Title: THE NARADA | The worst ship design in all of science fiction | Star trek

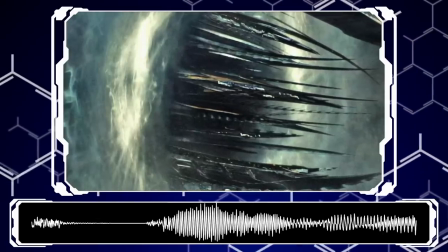The image of this thing's prongs ripping out of this alien hole in reality is genuinely really cool,
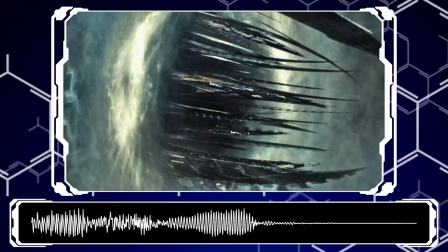but in my tinfoil hat conspiracy, that's the entire purpose of the ship.
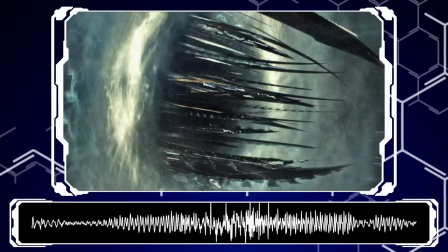To look really menacing emerging out of reality's ass, and then... that's it.
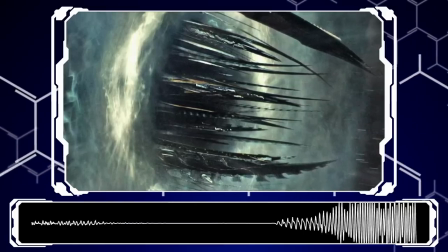It's as far as anyone thought before slapping it into the film. Weird space entities like crystalline monsters exist as well,
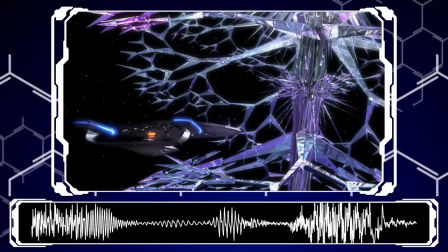so I would argue is done so much better by the actual crystalline entity that we see in other Star Trek episodes.
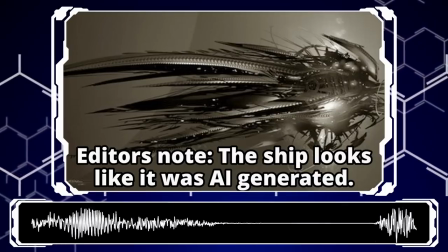Overall, the visuals of the Narada are just so bad on screen.
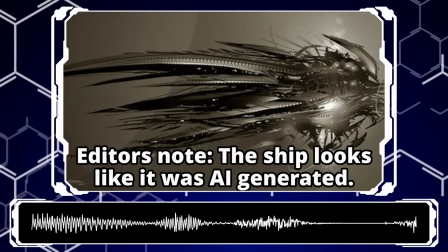They look terrible, they're messy, it's just an absolute disaster.
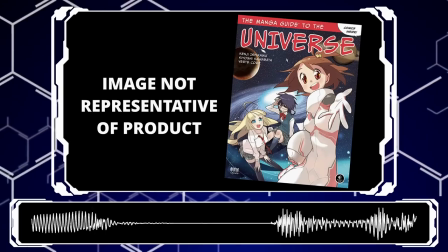And this leads into point two of the Spaceships for Dipshit's Guide to Visual Design,
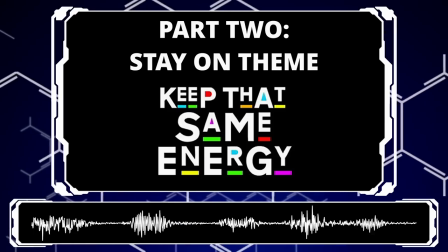displaying the qualities and characteristics of its crew and creators in a visual form.
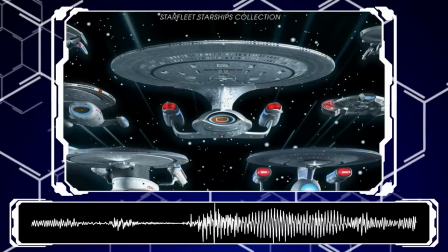The Federation is graceful and calm, it's peaceful and smooth. Any rough edges have, according to them, long since been polished down.
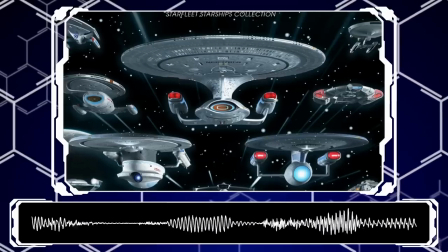They're the sparkly, clean, plucky future utopia and its ships represent that.
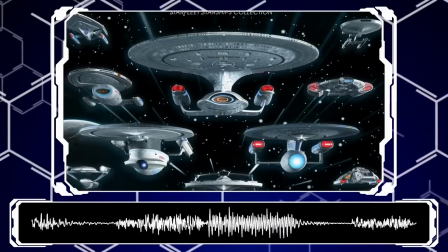They're smooth and made of big, but simple and elegant shapes, looking as much like a piece of art as they do an actual ship.
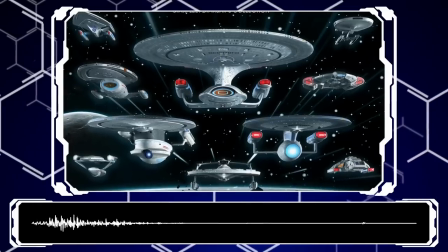Not really intimidating or threatening at all. Compared to The Borg.
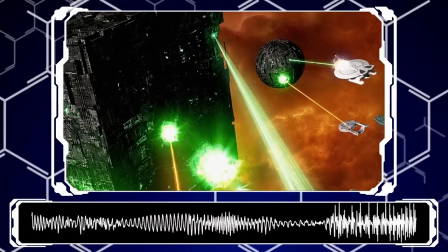Utterly inhuman, cold, unfeeling, there is no value given to worthless concepts like aesthetic or form.
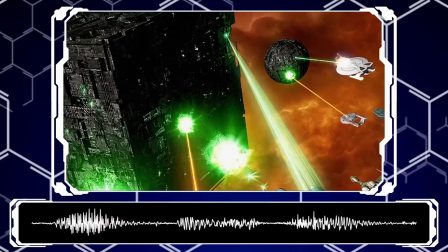Geometric function with absolute focus on purpose and the ability to execute it.
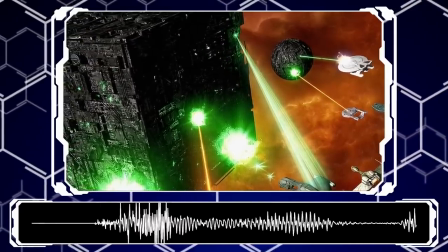The Borg Cube is the antithesis of everything that Star Trek science fiction is.
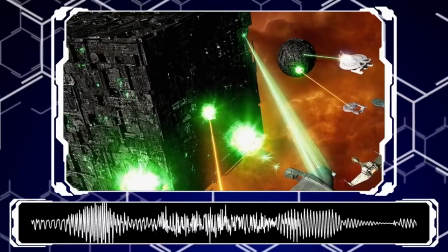It's a hopeless thing. They simply are, like a force of nature.
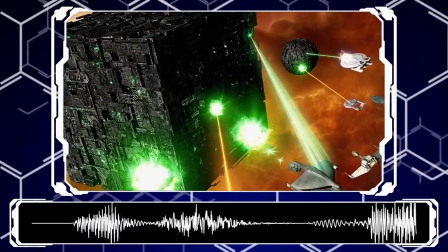And you know what? Sure, let's get artsy with it. Why not?
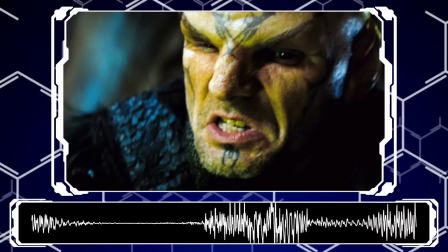The Narada's spiky and chaotic design represents the fragmented and grief-tortured mind of its captain and crew as they struggle.
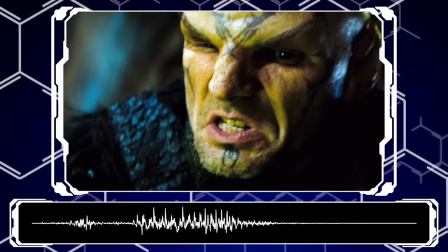Look, it's all BS. We all know it, okay? The Romulans exist.
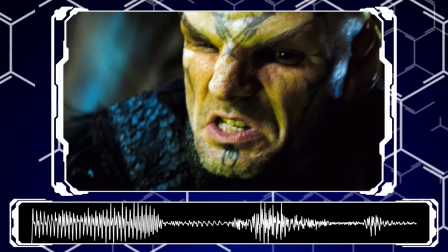There is a design history to pull from, so any justification for the Narada is completely swept away by that.
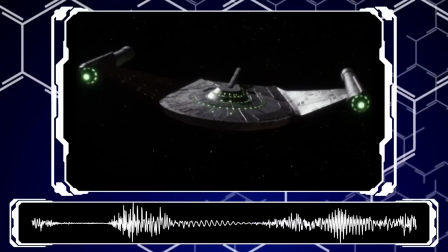And the old Romulan designs are just so much better in every way.
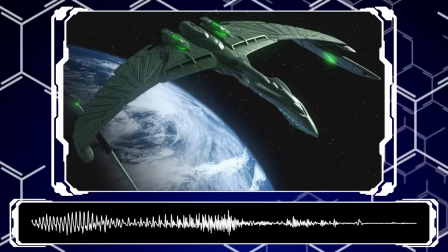Look at this little warbird. Now look at this heavy warbird. Now look at this battleship and this superweapon.
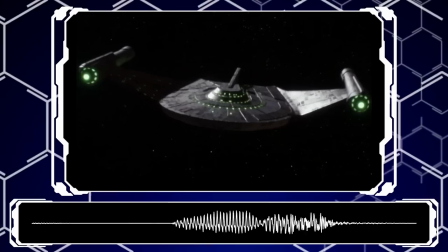Romulan design is so good.
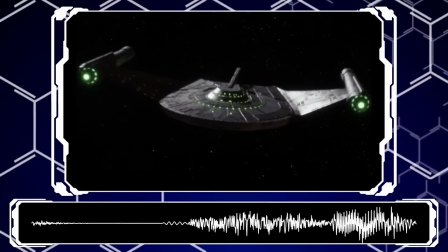They are a cold, brutal people obsessed with not only order and power and prestige,
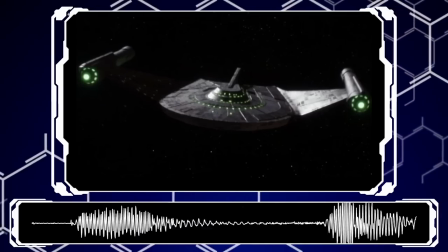but the appearance of those things. they want their visage to strike fear as much as their weapons do.
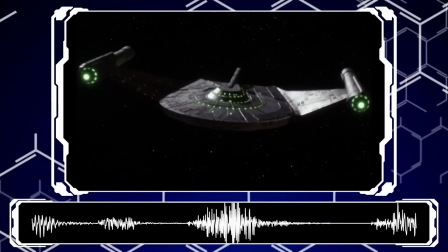So Romulan ships are elegant but threatening.
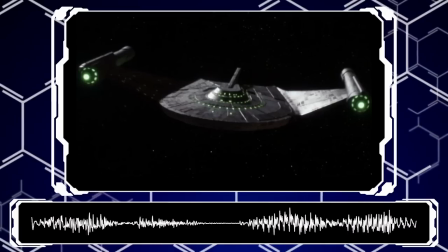Warbirds look smoothed out like their namesake, a bird of prey swooping in to murder something.
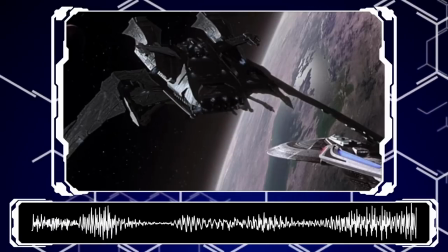And when we see the scimitar, which is just mwah, such an excellent ship as a Romulan superweapon of sorts, its aesthetics still fit what we would expect.
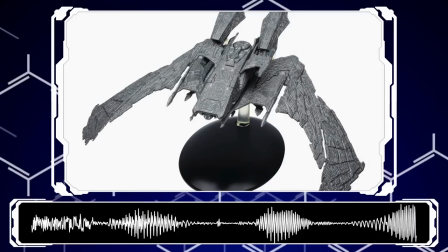It's angular and angry, yeah, sure, but it looks like it was built for and is ready to beat your ass.
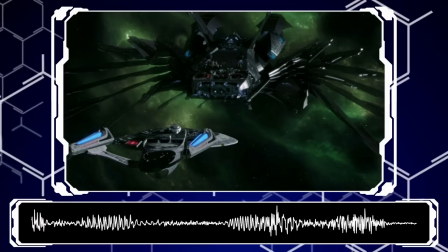The scimitar also has like this ridiculous double TF spider mode, but it's not permanently looking like that.
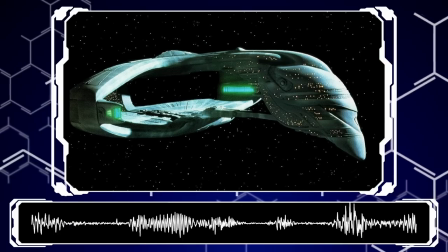So, you know, that's the super weapon button. We can ignore it. The Narada is a slap in the face to everything it means to be Romulan and every design convention they've ever had.
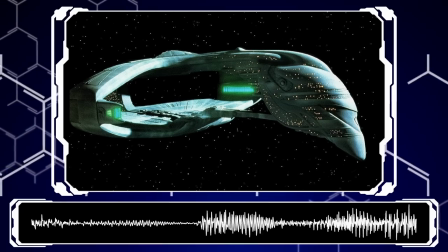Such a wonderfully iconic design. They are amazing as antagonists.
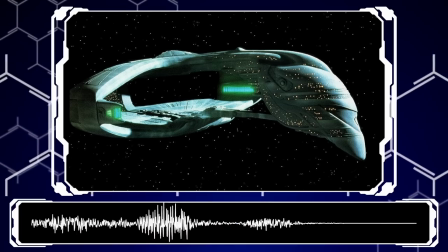Every time we see them in other Star Trek properties, They are such elegant, suave, arrogant assholes.
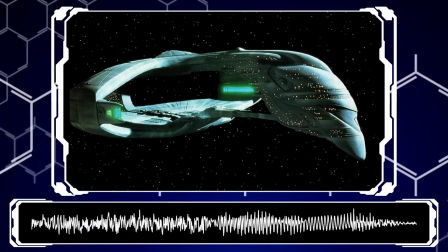It's just so much fun.
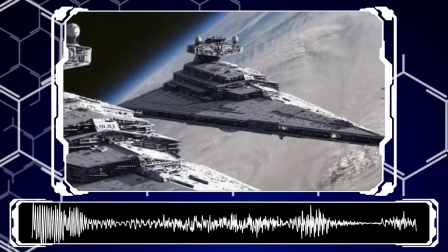Because like I've been rambling on about, a huge part of what gives ships their iconic visage isn't just what they look like.
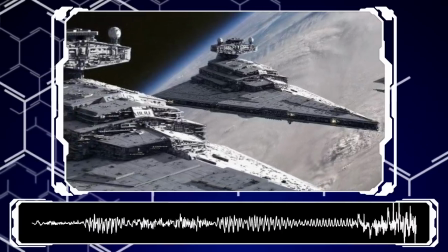It's how well they stick to the feel and personality and distinctiveness of their faction.
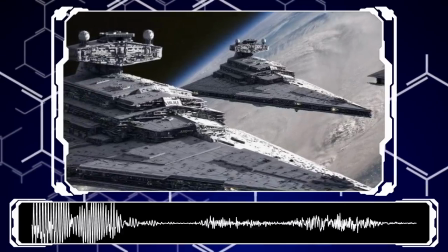The Star Destroyer from, well, Star Wars, is so good at this. It's an imposing brick of guns made from angular,
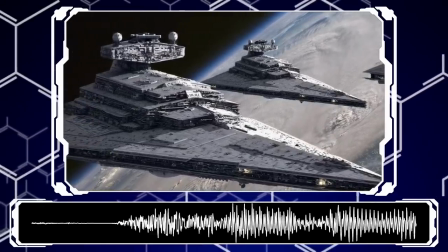aggressive shapes with no soul serving an empire of essentially space yahtzees.
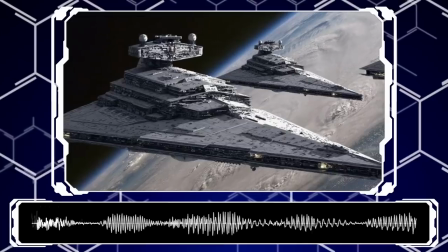Like, it's great. It's the perfect representation of a ridiculously overblown wonder weapon that is meant to ruin everything nice in the universe.